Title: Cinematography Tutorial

Now let's talk about a different type of camera movement, which is an apparent camera movement, but the camera doesn't move at all. What's changing is the focal length. Now, this is when the camera can zoom in or zoom out, making it look like the camera is getting closer or further away from the subject.
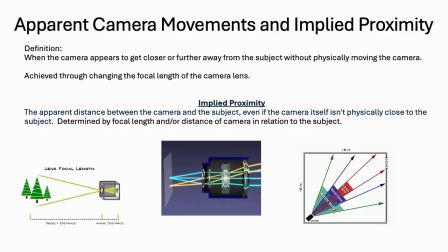520s
Now, this leads back to the concept of implied proximity. Implied proximity is the apparent distance between the camera and the subject, even if the camera itself is physically close to the subject. It's determined by the focal length and/or distance of the camera in relation to the subject. Let's take a look at some of the different types of apparent camera movement, starting with the zoom in. Now, the zoom in occurs when the focal length is
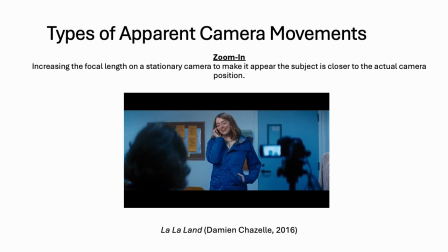551s
increased and it appears that the camera is moving closer to the subject. The zoom out is just the opposite,
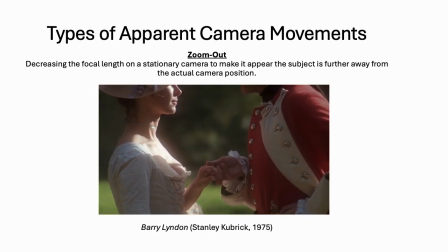560s
when you decrease the focal length and it appears as though the camera is getting further away from the subject.
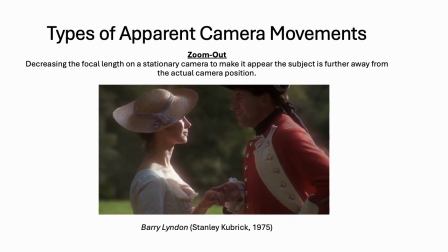566s
Keep in mind that the camera is remaining stationary the entire time,
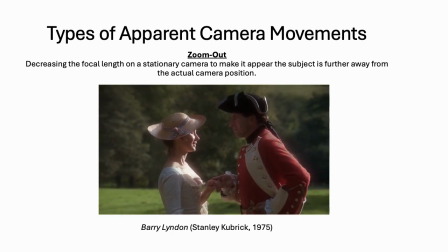570s
leading back to the concept of implied proximity or implied distance from the subject. There are different types of zoom in and zoom out that are used stylistically, commonly known as the Kung Fu zoom. Now, this gets its name because it originated in many different Kung Fu films,
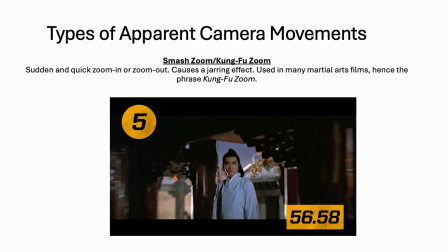588s
but it's also used by Quentin Tarantino and other filmmakers to draw attention
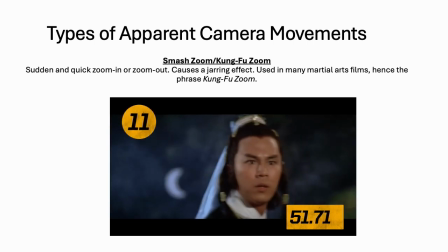593s
to particular elements in a frame without having to do a complete different camera setup.
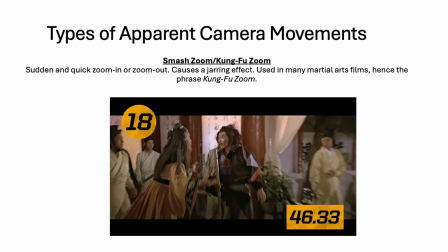Then there is rack focus, also known as push-pull.
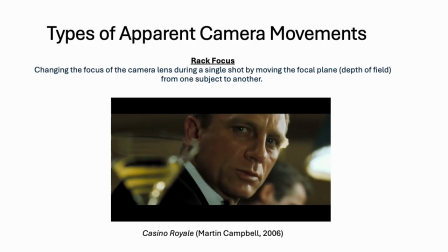609s
This is when the focus in the frame changes from one subject to another. It's often used to draw attention to a particular element or add dramatic tension to a scene, and all without having to move the camera and do another camera setup. And finally, there's the dolly zoom, which is a specialized camera technique that involves both physically moving the camera and changing the focal length simultaneously. This is also known as the vertigo shot.
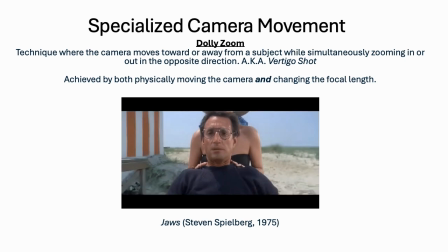639s
It's often used to enhance the dramatic tension of a scene or make a character come to
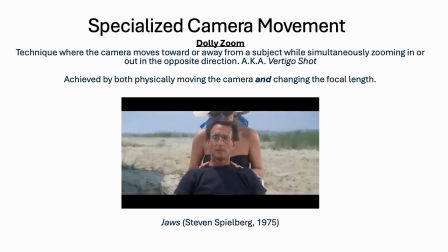645s
a dramatic realization by adding that element to the scene with that particular camera movement. This concludes the cinematography tutorial video. It's now time for you to move on to the short film clip viewing assignment.